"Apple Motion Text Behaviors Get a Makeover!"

Today we're going to be talking about text behaviors in Apple Motion. Motion has a lot of behaviors that you can apply to text, but truth be told, most of them I never use because, to be honest, I think they're a little cheesy. Some of them are just, I don't know, too dramatic and I'm not into them. But today I'm going to try to give those text behaviors a 2022 makeover,
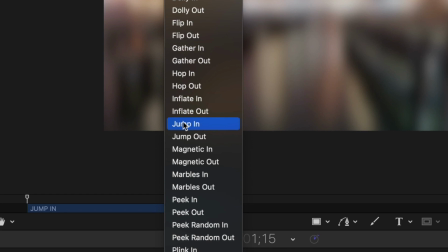[0:25]
bring them into our era, make them look more modern and more cool.
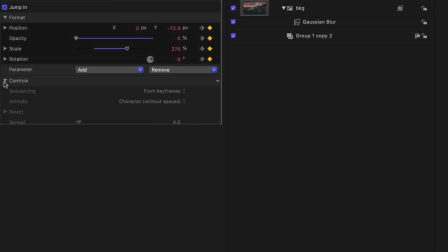[0:28]
And I'm going to show you how you can change the properties of text behaviors to really customize the way that they look. I'm not going to go through line by line every change to every value I made on my versions of these behaviors, but I will show them on the screen. So if you want to pause this video so you can take note of them, you're welcome to do that. My goal for all of these different transformations is to really maintain like the idea of the behavior, but just bring it into a little bit more of a current feel.
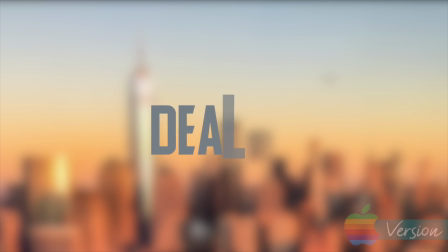[0:57]
Are you ready? The first text behavior I want to give a makeover to is deal in. The deal in behavior has every single letter individually flipping in as if it's being dealt by a card dealer.
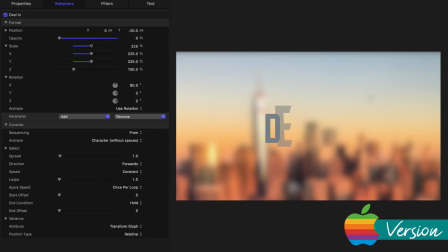[1:10]
The letters also rotate and scale down as they fade in. To me, this feels really slow and clunky, and so I never reach for this one.
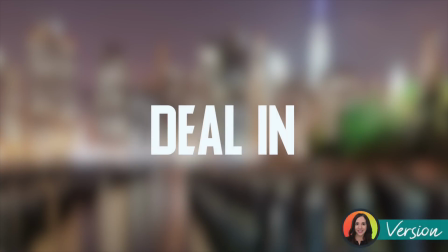[1:21]
All right, here's my version of the deal in. I shortened the duration of the behavior significantly.
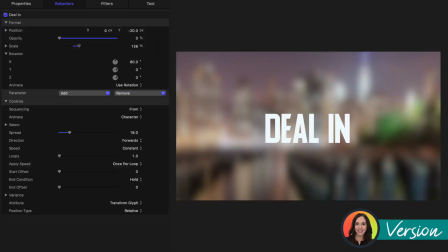[1:27]
I also reduced the scale. And I pumped the spread way up. To me, when these letters kind of lay in, it almost feels like a poker player saying read 'em and weep.
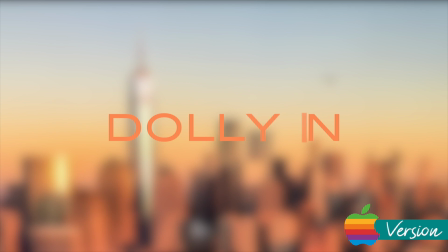[1:39]
All right, our next text behavior that I really wanted to give a makeover is Dolly in.
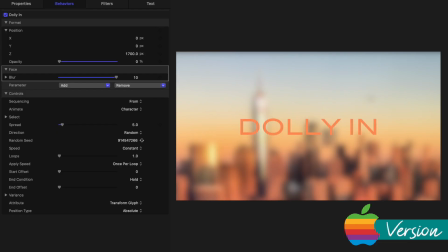[1:44]
By default, each character randomly fades in and moves backward in the Z position.
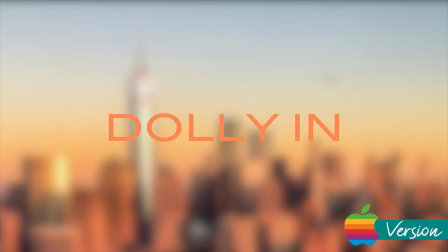[1:48]
The faces start blurred out and then come into focus. Now here's my version.
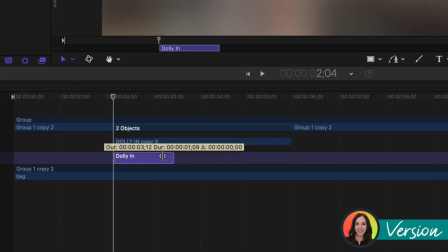[1:54]
What I did was shorten the duration of the action of the behavior,
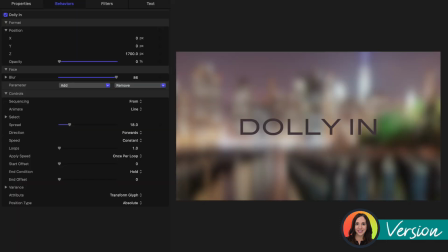[1:58]
and I pumped up that blur dramatically so it really comes into focus. I also animated the entire line instead of individual characters and increased the spread.
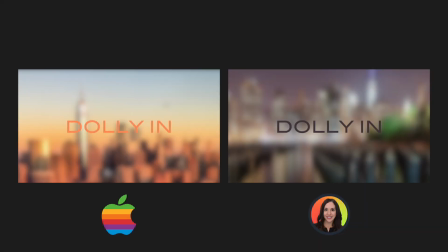[2:09]
To me, this just feels so much more elegant. Next up is gather in.
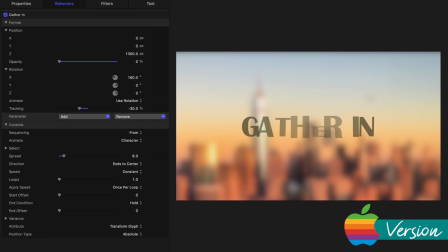[2:14]
By default on this one, the characters reposition randomly on the Z axis. So some come from behind and some come from out front. The tracking is reduced by 30%. So the characters feel really crowded together to me at the beginning.
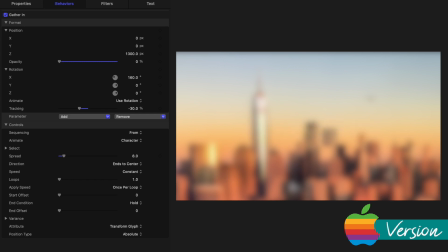[2:28]
They also fade in, rotate in on the X axis, and all the movement starts at the ends and finishes in the center. The motion accelerates as it happens, and then it does this weird herky-jerky thing at the end.
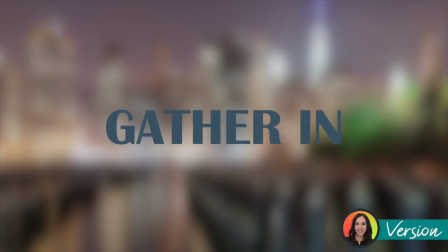[2:40]
Do you see that? Here's my version of gather in. I boosted the tracking dramatically to a positive value.
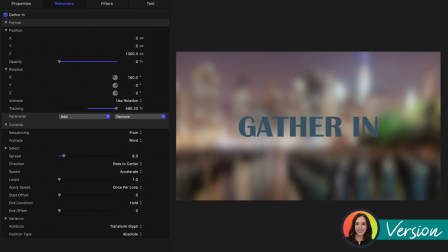[2:47]
So instead of the characters starting crowded together, they actually start far apart. I also changed the speed from constant to accelerate, so it really snaps into place.
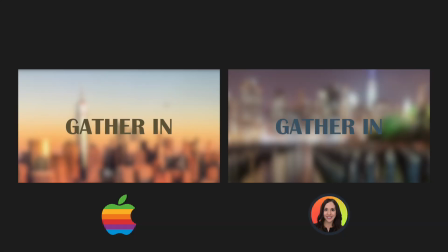[2:56]
To me, this feels so much more of an actual gather in movement than the default settings.
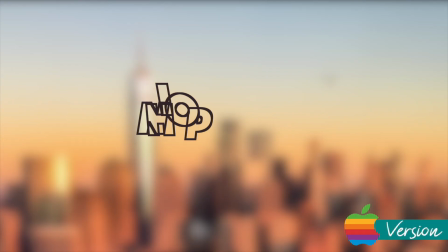[3:01]
All right, next up is hop in. This behavior is actually keyframed. So the letters kind of bounce in from the left.
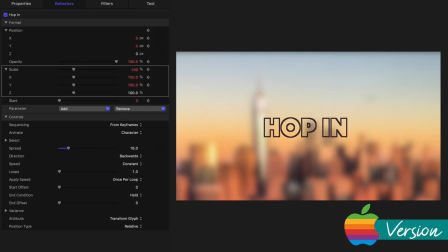[3:08]
The X and Y scales are keyframed independently, so the characters compress and stretch as they hop, and the character sequencing is set by keyframes, and the speed on this is constant by default.
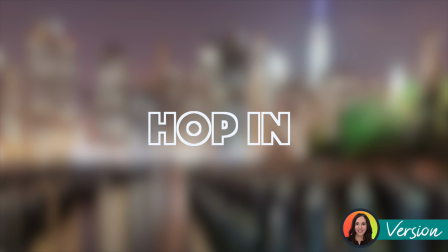[3:19]
Now here's my version. I actually removed the scale parameter so the characters don't stretch and compress,
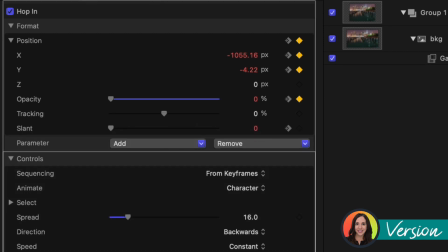[3:26]
and added a tracking parameter so they start spread out, but the tracking reduces to 0 by the end of the animation.
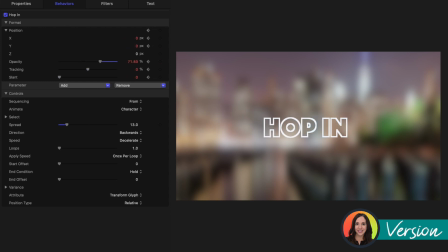[3:33]
I changed the sequencing to from, reduced the spread a hair, and changed the speed to decelerate. I also shortened up the duration of the behavior to speed the action up.
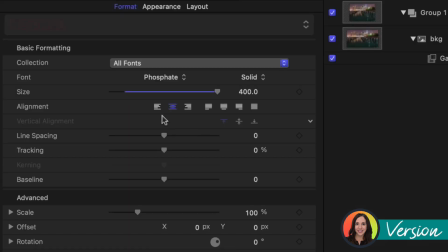[3:43]
Also, one more note here, you guys, your text alignment needs to be right justified for this to work.
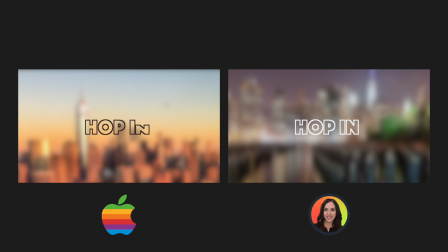[3:48]
To me, my version definitely retains the feeling of the characters hopping in, but it just feels tidier and less chaotic to me. All right, guys, before I get to my next behavior makeover, do you like this video?
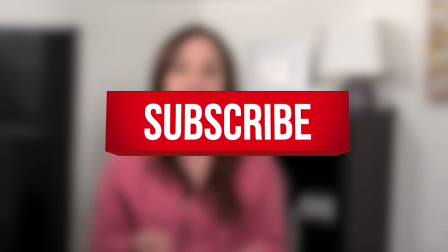[4:03]
Are you enjoying it? Let me know by giving me that thumbs up, hitting that subscribe button, and ringing the bell so you never miss a future upload.
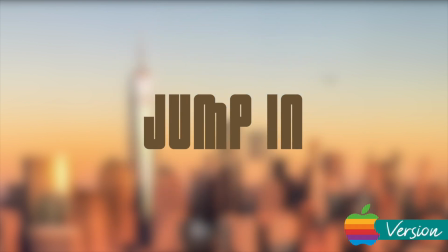[4:10]
Next up is the jump in behavior. This is such a dramatic text effect that I can't get behind it.
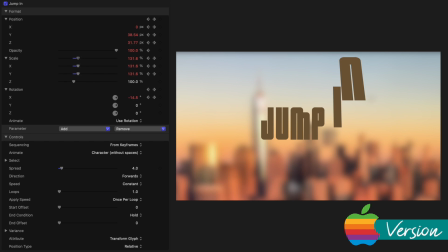[4:18]
I can't see ever using this in real life. By default, the letters start out huge and rotated on the X axis. They fade in and reposition on the Y and Z axes.
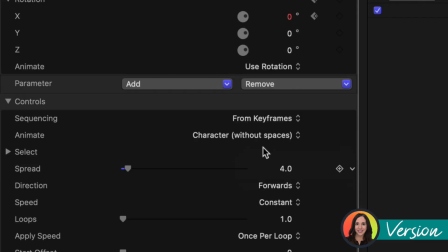[4:32]
Now here's my version. I removed the scale and rotation parameters and raised the spread a lot.
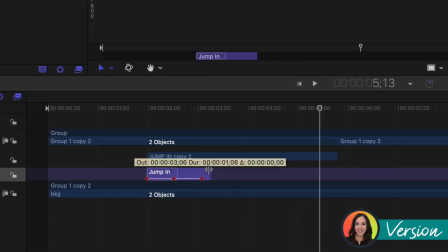[4:39]
I also sped up the action in my timeline. I really love this new text behavior.
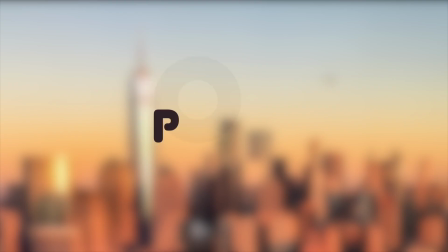[4:44]
It's definitely something I'm going to use. All right, here's another one that I've never in my life used.
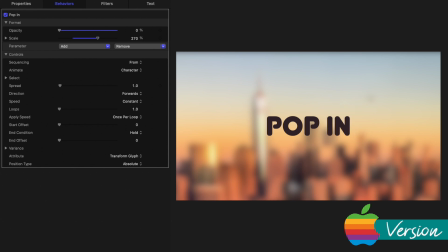[4:50]
This one is called pop in. By default, the letters fade in and scale down into place one at a time, and the speed is constant.
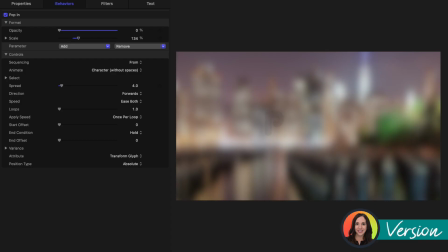[4:58]
Here's my version. I reduced the value of the scale so that the move is less dramatic. I also increased the speed and changed the speed to ease both.
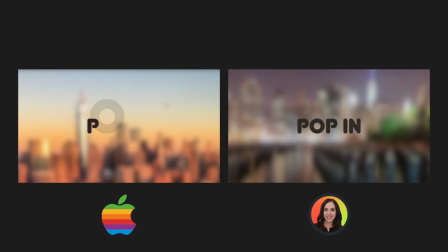[5:08]
To me, this just feels nicer and more subtle and definitely more the kind of thing that I would reach for.
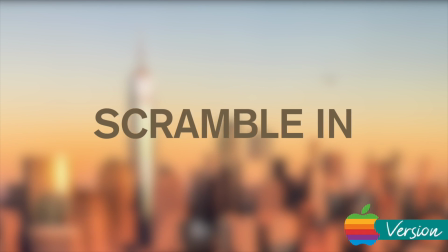[5:13]
All right, here is Scramble in. This one's interesting because it actually applies two separate behaviors.
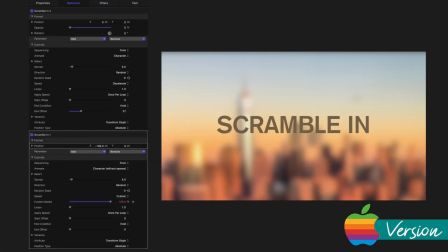[5:20]
One of the behaviors controls the rotation, position, and opacity of the characters, and the second has keyframes to control the motion back and forth.
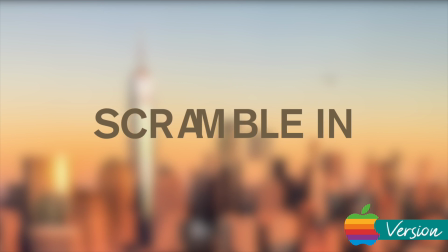[5:28]
So when you play this one, the letters flip in and then sort of freeze out of order, and then they move into position.
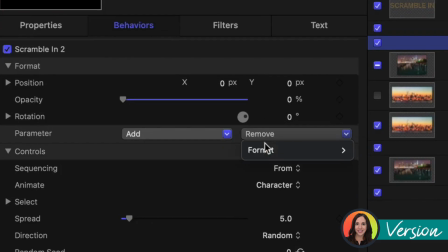[5:35]
Now here's my version. I removed the rotation and position parameters on the top behavior,
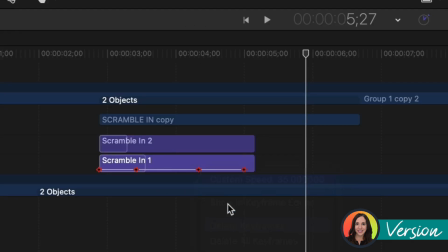[5:42]
and then I removed one of the keyframes down here in the timeline to make the repositioning constant and smooth.
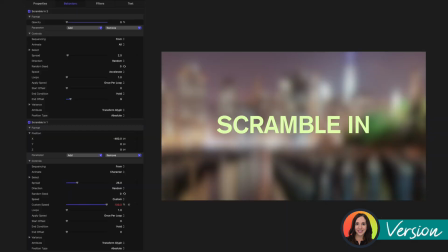[5:48]
I just feel like this looks so much neater. You know, with the scramble effect, it can look a little chaotic, and having all that rotation change and position change in there just made it look sloppy.
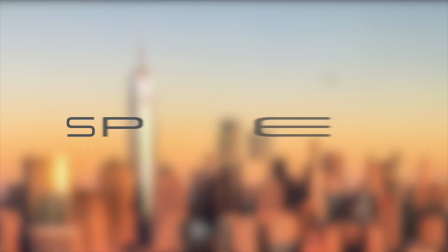[5:58]
This just looks so much tighter to me. All right, this next one is Speedster.
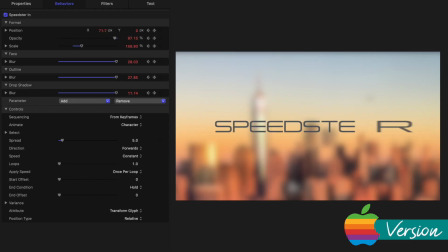[6:02]
With this one, all of the characters individually fly in from the right. There's also a blur applied to the face of it as they move. Here's my version.
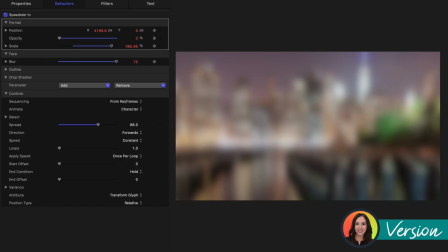[6:12]
I ended up pumping the blur up dramatically to really give the Speedster behavior a feeling of fast motion, and I raised the spread a lot so each character doesn't just fly in one at a time, but they kind of all go together.
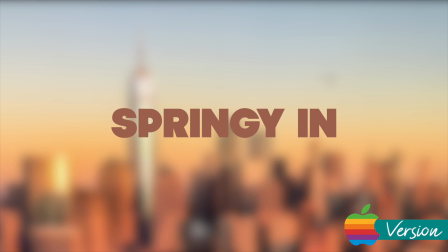[6:25]
All right, the next one is Springy. This to me has got to be one of the wildest text behaviors in Apple Motion.
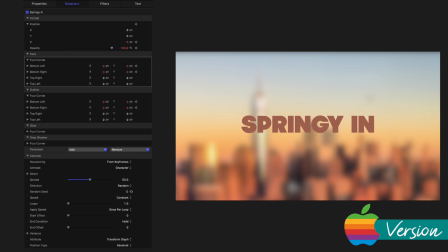[6:33]
This behavior applies a outline and a glow and a drop shadow to the text, and then it distorts all of those attributes by modifying the four corners. Each character fades in and moves along the Z-axis, so it's very close to the front of the frame,
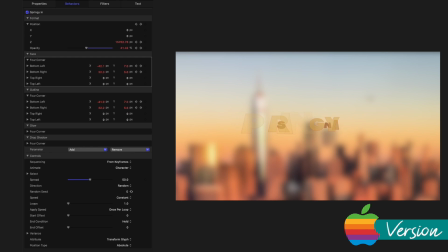[6:53]
then swings way back into the background before finally coming forward to settle into its final place. The direction of these guys is all random, so the letters are all moving independently of each other, and the speed on this one is constant.
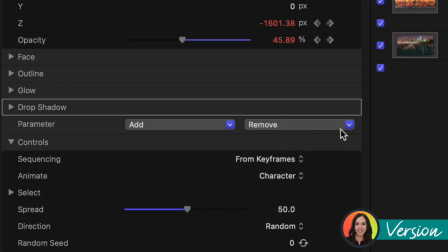[7:08]
Here's my version. I removed all of those appearance attributes like the outline and the glow.
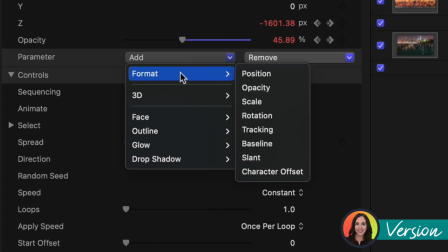[7:15]
I also added a tracking parameter, so I spread the characters way out from each other.
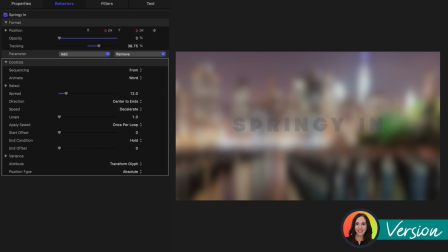[7:20]
And then instead of animating randomly, I animated in by word, and the direction is center to ends, and then the speed I decelerated. In my mind, my version of the springy behavior retains that kind of bounce feel that you want,
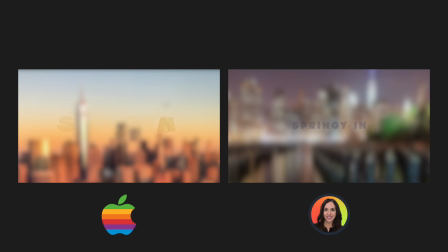[7:35]
but it just feels cleaner to me without all of those effects to the appearance of the text,
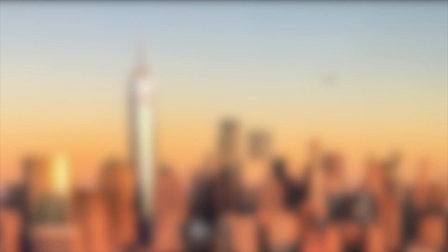[7:41]
like the outline and the glow. And the last one here is the tear in behavior.
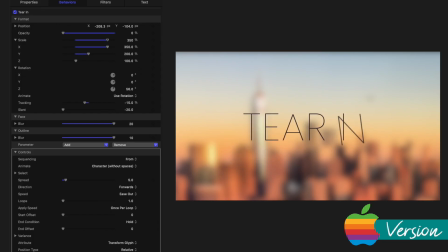[7:47]
These letters come in from the bottom left of the screen. They also scale down to their final value, and they rotate on the Z-axis at a value of 56. There's also a negative tracking parameter applied here, so the letters start kind of crowded together and then spread out.
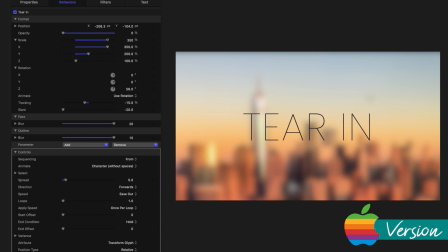[8:04]
The speed on this one eases out as well. Here's my version.
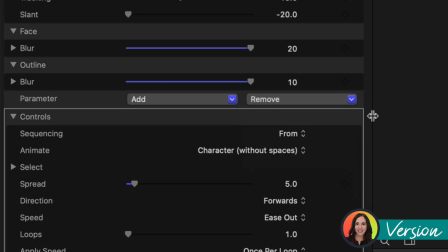[8:09]
I eliminated the position parameter so the letters don't come in from the left like they do by default.